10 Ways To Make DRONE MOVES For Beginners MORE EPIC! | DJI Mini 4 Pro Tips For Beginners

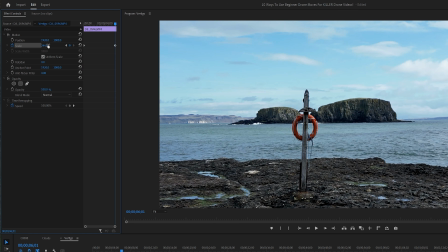Scroll to the end of the video clip and then add another keyframe, but this time scale the video up so that it's zoomed in.
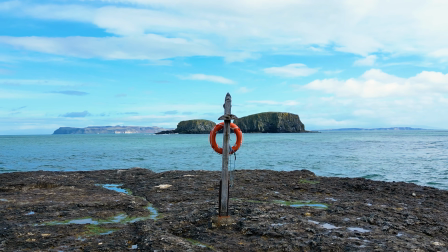And now when you play this back, you will get this vertigo effect achieved in your video edit.
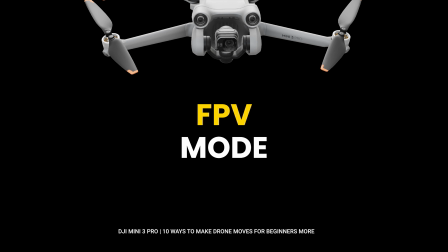Now another technique you can use when doing drone moves is to try FPV mode.
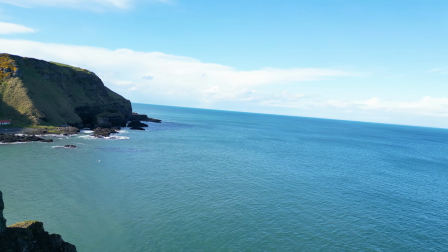So for this example, I'm going to be doing a push forward turn.
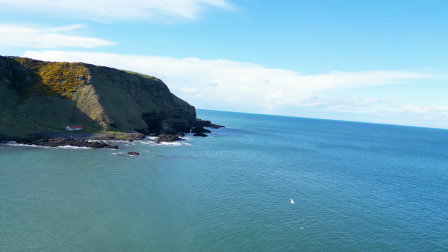And a push forward turn is a really great move, especially if you're using it to reveal your points of interest.
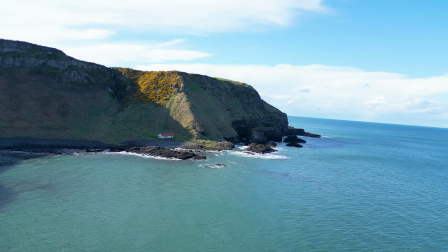Remember, slowly revealing your point of interest by coming out around an object is great as an introduction to your drone sequences.
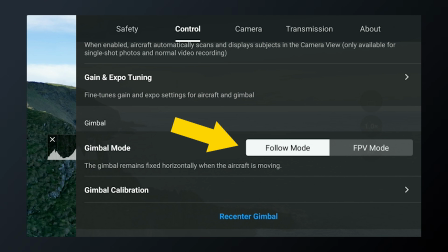So in our first example, I'm going to be keeping the drone in follow mode, which is the standard gimbal mode.
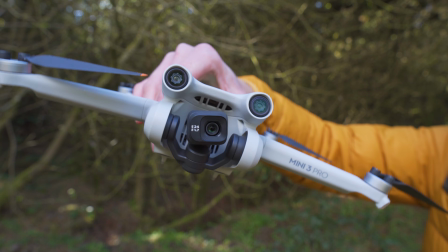And in this mode,
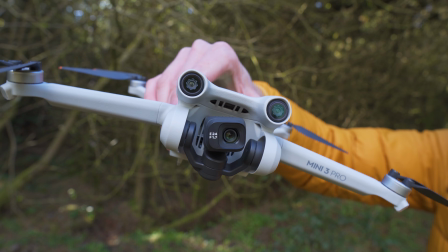the gimbal compensates for the aircraft tilt to keep the video image steady and the horizon horizontal and level at all times.
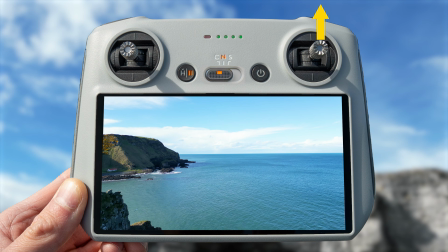And to do the push forward turn, all I'm going to do is push the right stick forward,
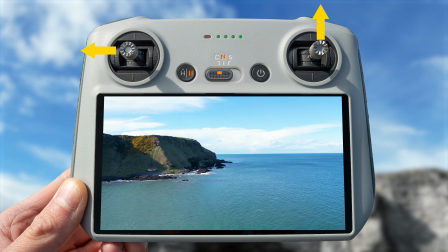and then to do a turn to the left, you either move the left stick left, or if you want to push forward and do a turn to the right,
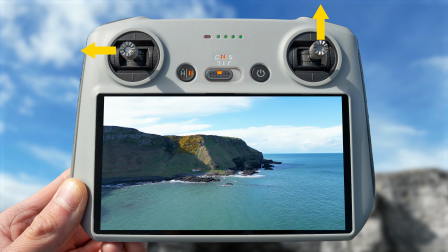just move the stick right. And as you can see, as I come around this cliff face, it starts to reveal our landscape, and I think this clip looks incredible. But we can spice it up a bit by using FPV mode. And FPV mode will give us more of an action feel.
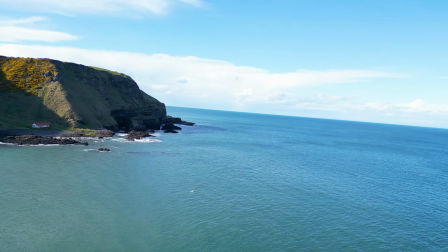It will make the drone seem more like a fixed wing aircraft, and it results in a more unique looking clip when doing a move like this.
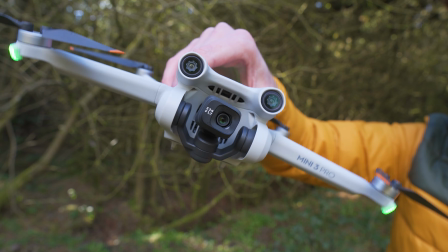In FPV mode, the camera and gimbal is locked to the aircraft orientation.
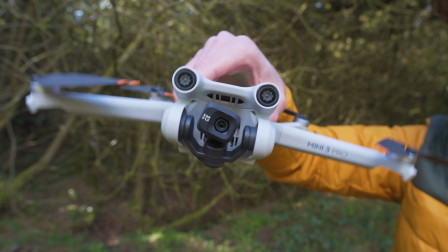So the video image will tilt as the aircraft does a turn.
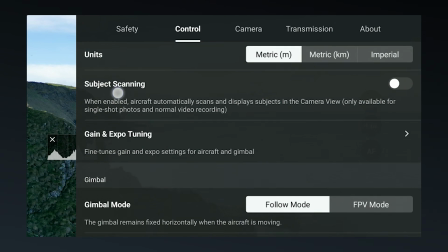Now to enable this mode, you just want to go to your settings menu, go to control, scroll down to gimbal mode, and then select FPV mode.
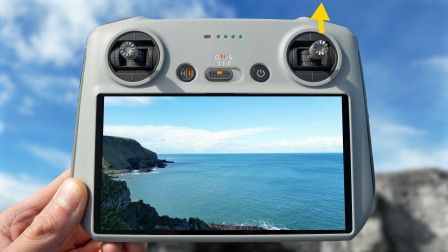And this time, as we do our push forward turn, again by pushing the right stick forward and moving the left stick either left or right to turn either left or right,
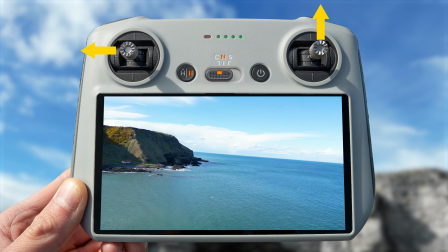you can see our horizon is tilting in the direction we are turning, giving us that fixed wing feel and providing a more unique looking clip.
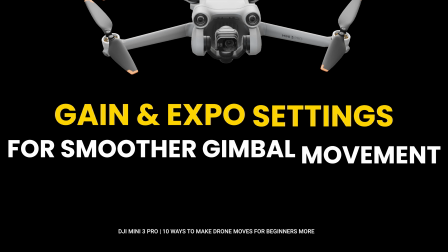Now another move that you can do that looks absolutely incredible is the drop down gimbal up.
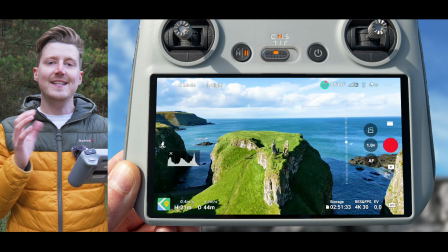So what you want to do is you want to start with your point of interest in the center of the frame, but you want to tilt your gimbal down slightly.
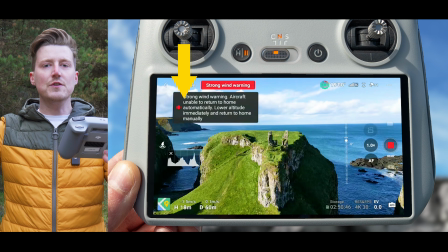Then you want to start to descend the drone by pulling down on the left stick,
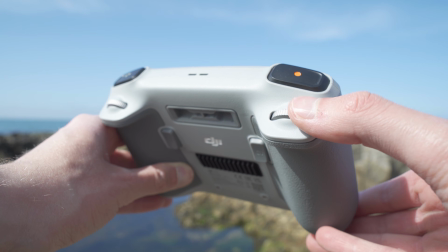and at the same time raise the gimbal up towards the horizon using the scroll wheel on the back of the
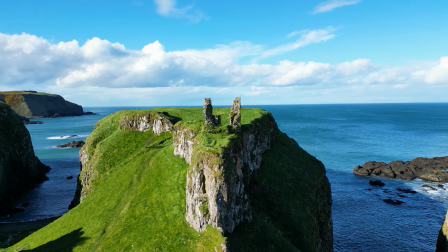controller while trying to keep your subject or point of interest centered to get this beautiful looking clip. But if you have ever tried this, you might find two things happening.
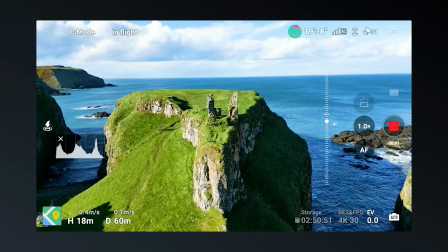Firstly, you might gimbal up too quick, so as you descend, you bring the gimbal up to the horizon too quickly and your point of interest doesn't stay centered the whole time.
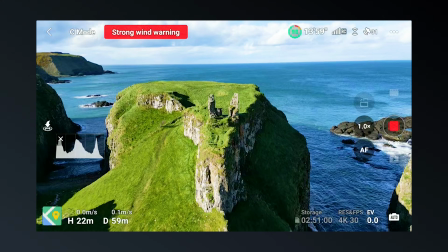Or as you descend, you don't gimbal up quick enough, and so your point of interest drifts off the top of the frame.
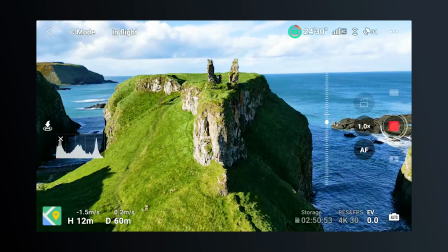So if you're struggling to control the scroll wheel on the back of the controller while descending smoothly, you can actually slow down the rate at which the gimbal raises or lowers to make this easier.
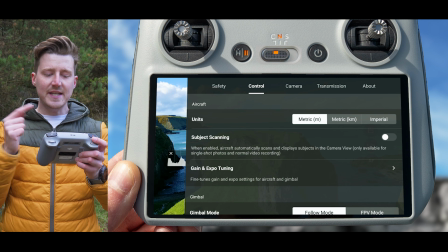And you can do this by going to Settings, then going to Control, going to Gain and Expo, selecting the mode that you are doing this move in.
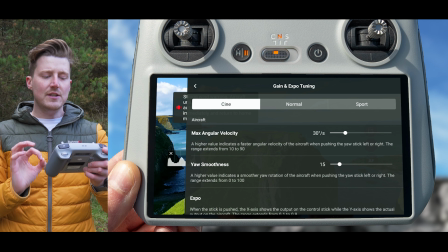I always do this in Cine mode, so I'm going to choose Cine mode, and then scrolling down to the gimbal settings where you will see max control speed.
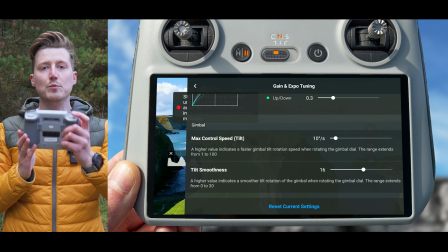Now in here you can control how quickly that gimbal will move when you turn the scroll wheel on the back of the controller. So if you raise this up, when you use that scroll wheel, the gimbal will move very fast.
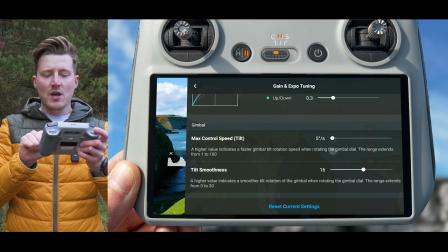But if you lower this down, you can set it to around 5,
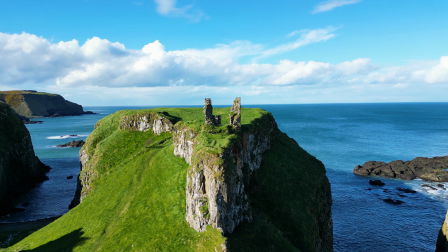and this should help you keep your point of interest centered more easily as you bring that gimbal up when you're doing the drop down gimbal up move. So there you have it, 10 tips, tricks and techniques you can do when flying beginner drone moves that should make your videos and sequences even better. Now before you go, if you liked this video and you learned something new, please let me know by giving me the thumbs up and clicking that like button down below. And if you love all things drones and want to know how to get more cinematic videos and better images with your drone, then I recommend you check out my channel where I have a ton of other content to help you level up your drone game.